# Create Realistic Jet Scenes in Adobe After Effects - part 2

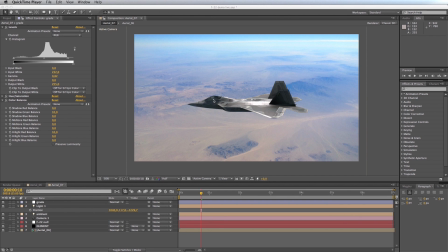9s
so this seems looking pretty good one thing I want to do is I want to get into this canopy and just customize it a bit so I'm going to switch off my top layer this grade I'm going to click on element and open up the controls here and click on scene setup then
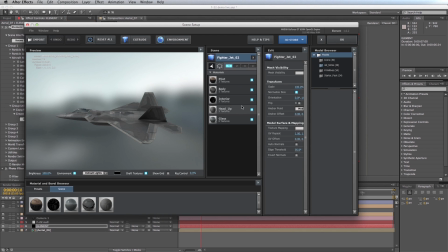25s
I want to access glass surface called glass and under reflection I want to probably turn up the Fresnel effect a bit maybe that's a bit too harsh let's try like 0.98 and the
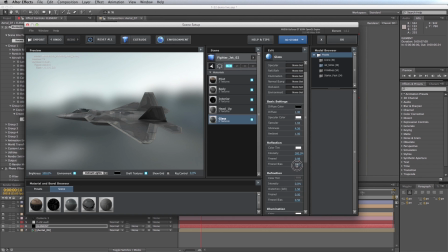44s
Fresnel Fresnel bias we'll just play with as well somewhere there and I think maybe this is a bit too dark so let's just take our opacity down to say 60 and let's
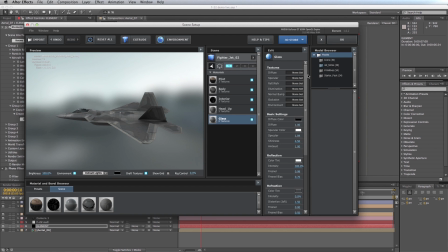59s
see how also I want to get rid of this little specular hotspot because our plane is kind of being backlit as opposed to front lit so I'll just turn the specular
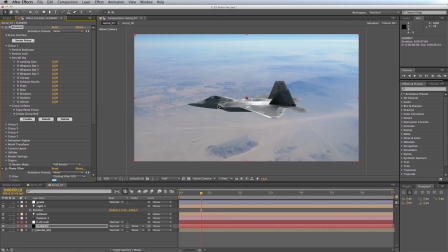67s
right off let's say okay and see what we're getting here there we go I feel that looks a bit better okay so on to some animation so if I do a quick RAM preview of what we have now there you can see we've got our jet flying along in a perfectly straight
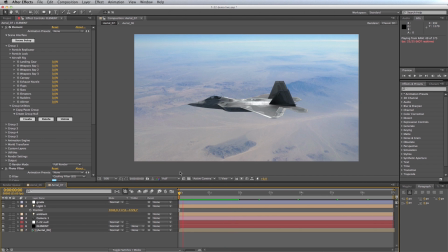85s
line no turbulence at this point but our background is animating so let's get into some camera animation I'd like our camera to sort of orbit around this aircraft as it flies so what I'll need to do is this background layer I'll need to make it a 3d layer so let's do that and what happens is
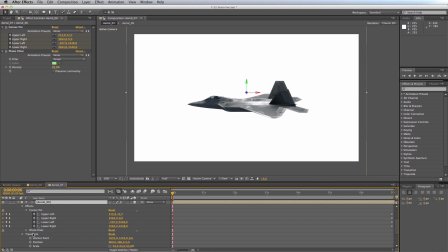103s
by default it's being affected by the lights so open it up and under material options say under accept lights switch that to off accept
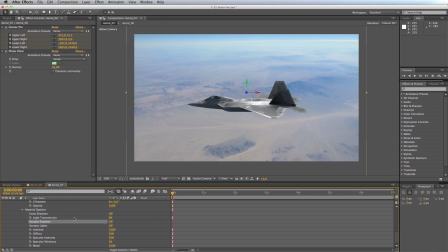114s
shadows just say off as well for safety I'm going to access its position properties if you recall our jet while jet null was situated at minus 1350
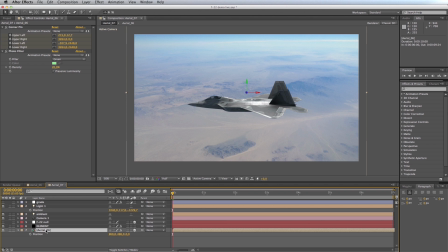126s
so let's take this layer the background and let's push it into the distance let's push it to say positive 5,000.
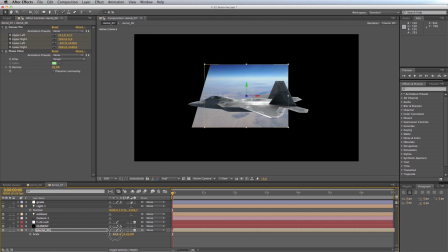136s
Wham! There it is. We'll need to size it up now to fit our comp. So I'm scaling it up.
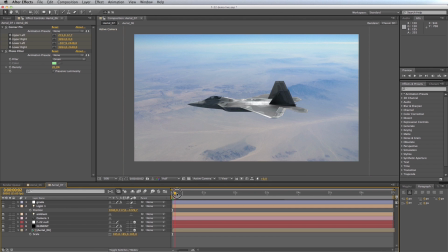142s
There we go. Happy with that. And now you'll remember we selected a two-node camera. So I've set this camera's point of interest to be the same as where our jet is at. By default, it'll probably be zero. So you need to just change that value to wherever your object of interest is. and now
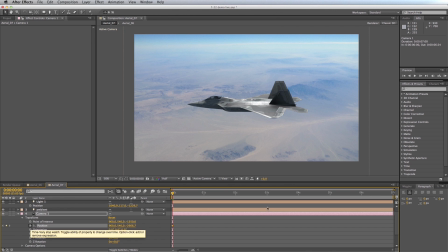161s
I'll create a keyframe for the camera position here at frame zero scrub forward to the end of the timeline and now if I animate the camera up or down you get this wonderful depth effect so maybe
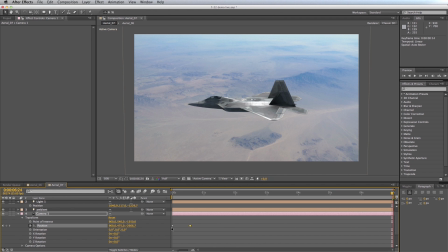175s
that should actually be our start position we start above the aircraft so I'm just gonna swap these keyframes around there we go right I'll just we'll watch a little three second RAM preview to get the picture so
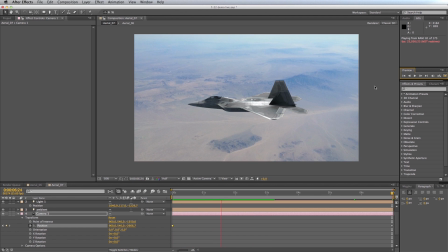196s
there you can see we're getting this nice sort of camera orbit around our aircraft as it flies still things are feeling very smooth so the next step is going to be to work in a little bit of randomness in terms of our camera so I'll open up camera position and I'm going to
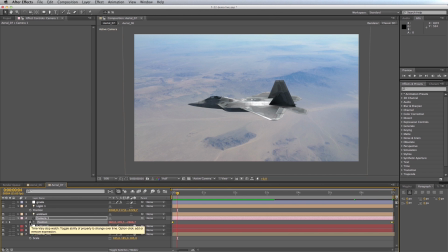212s
just alt-click the stopwatch here to access expressions I'll use a simple wiggle expression here
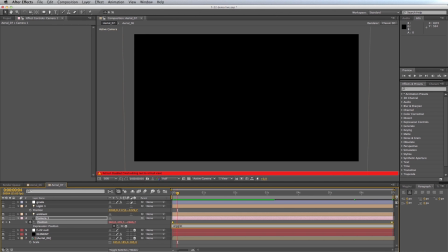217s
wiggle I'll say maybe you you know once per second and let's say amounts hard hard to gauge let's say maybe two pixels let's see what that gives us it might be a bit too extreme and then I
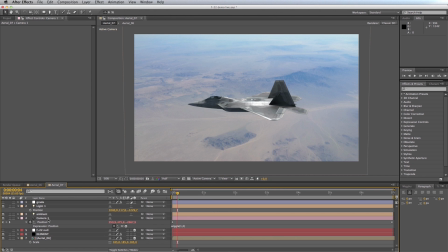236s
also want to put a little bit of variation on the camera rotation so I'll open up its rotation properties and And let's say on the x-axis,
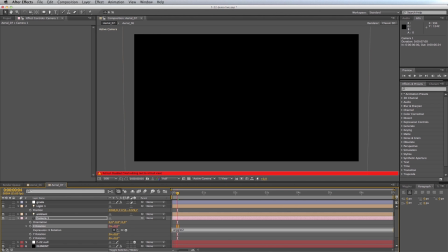246s
we'll put a wiggle of twice per second and 0.2 of a degree.
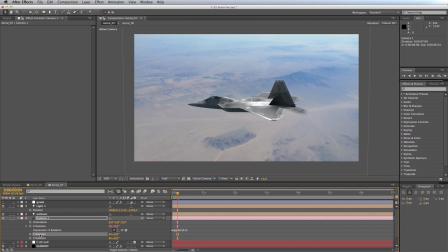257s
And on our y-axis, we'll do the same,
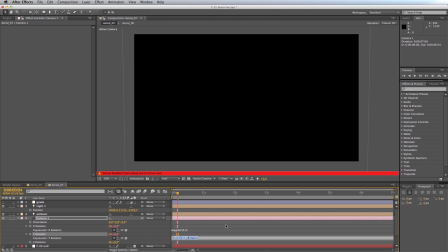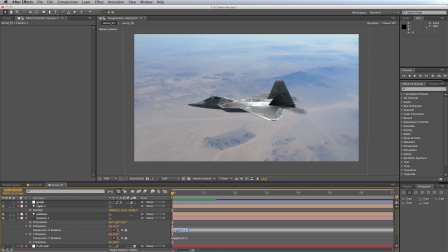269s
0.01. Let's actually make this value also 0.1. And the other thing I want to add a bit of randomness to is the roll or the bank of our aircraft. So I'll open up the F22 null and on its X rotation property,
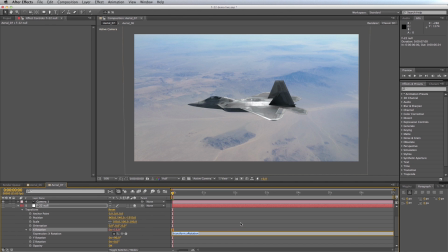288s
I will also add a wiggle property wiggle. And again, I'll also say once a second, let's say maybe two degrees. I hope that's not too much. We'll see in a minute. And there you can see what we're getting.
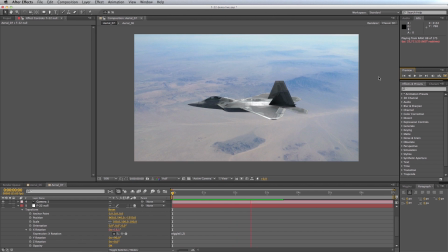304s
Nice bit of bump as if we are flying along and we're being slightly affected by a bit of turbulence. and also the f22 has got a little bit of play in it you know it's not just perfect level flight anymore which is great so now that we're happy with our camera animation and
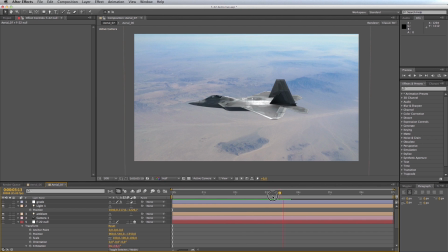322s
the general sort of bobbing and weaving on our f22 let's set up the roll animation so i'm going to step forward to around three seconds here and on our f22 null let's just open up all the transform properties I'm going to keyframe position
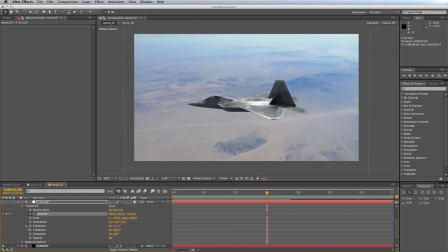337s
and I am going to keyframe x rotation and y rotation then I'm going to step forward four seconds and what I want to do is then roll on the x-axis other way I'm
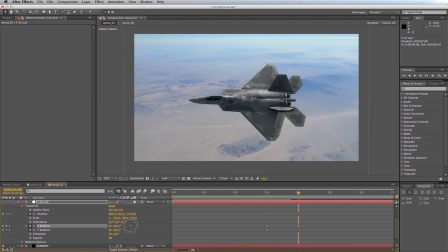355s
going to roll sort of almost to 90 degrees probably around there yeah and then I also need to just change the heading a little bit on the y-axis so I'm gonna just tilt the nose off center probably to around there
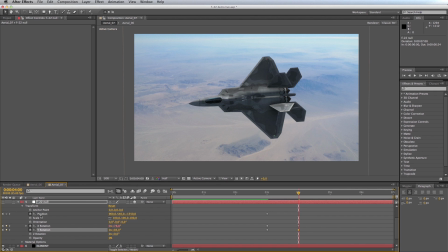370s
and finally the position I am going to move
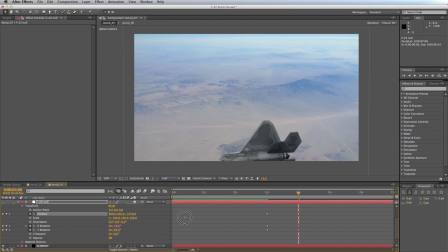377s
down because we're trying to create the impression that this jet has kind of banked off and it's we've carried on traveling now this jet is turned off so it's almost lost speed relative to us and its position would also drop back so let's push it
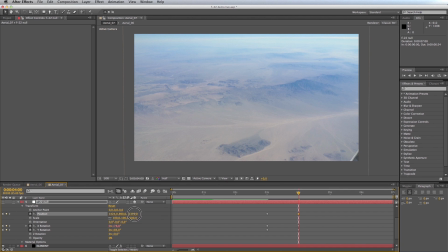393s
back to about there drop it down a bit more there we go and what I want to do now is on all of these keyframes I want to put an easy ease out you can't see this it's falling off
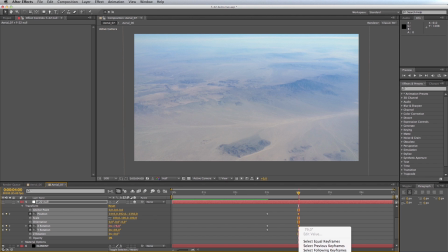407s
the screen but I'm saying easy ease out and on these I'm going to say keyframe assistant easy ease in now for
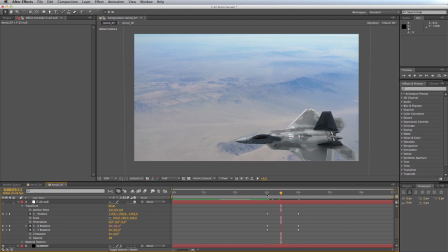416s
the banking on the x-axis I'll leave that to about a second if I just scrub this you can see what we're getting looks a bit weird right now but we're gonna start moving keyframes around to change things so the bank can the bank or the role can happen over one second
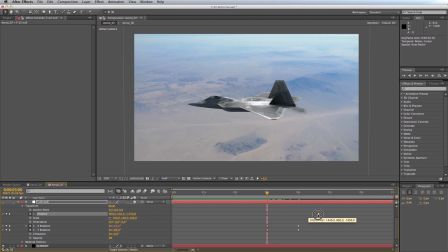433s
the positional change you want to happen over a bit longer probably you know almost double the duration that the role takes and then your heading offset or your y rotation you want to
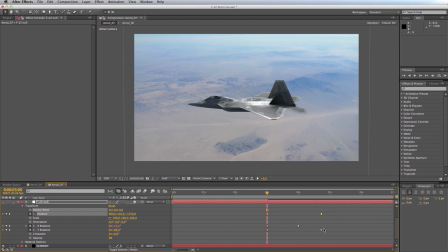445s
match that and then what you want to do is you want to grab these keyframes now which are sort of working in tandem and you want to just shift them back to start probably halfway through the roll so what you're going to get if i just scrub through it roughly is the plane's
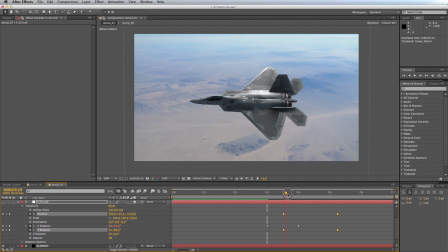463s
going to start to roll like that and as it rolls it's going to lose appear to lose speed and it's going to drop out of shot sure computer's struggling a bit but you get the picture these keyframes are going need a little bit of finessing just to stop them being too jarring so
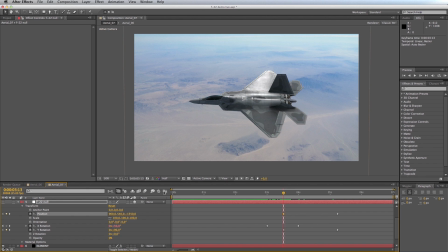482s
on our positional keyframe i'll click the first frame and i'll open up the graph editor and just this curve i will drag it a little bit right to make it a little bit more of an ease out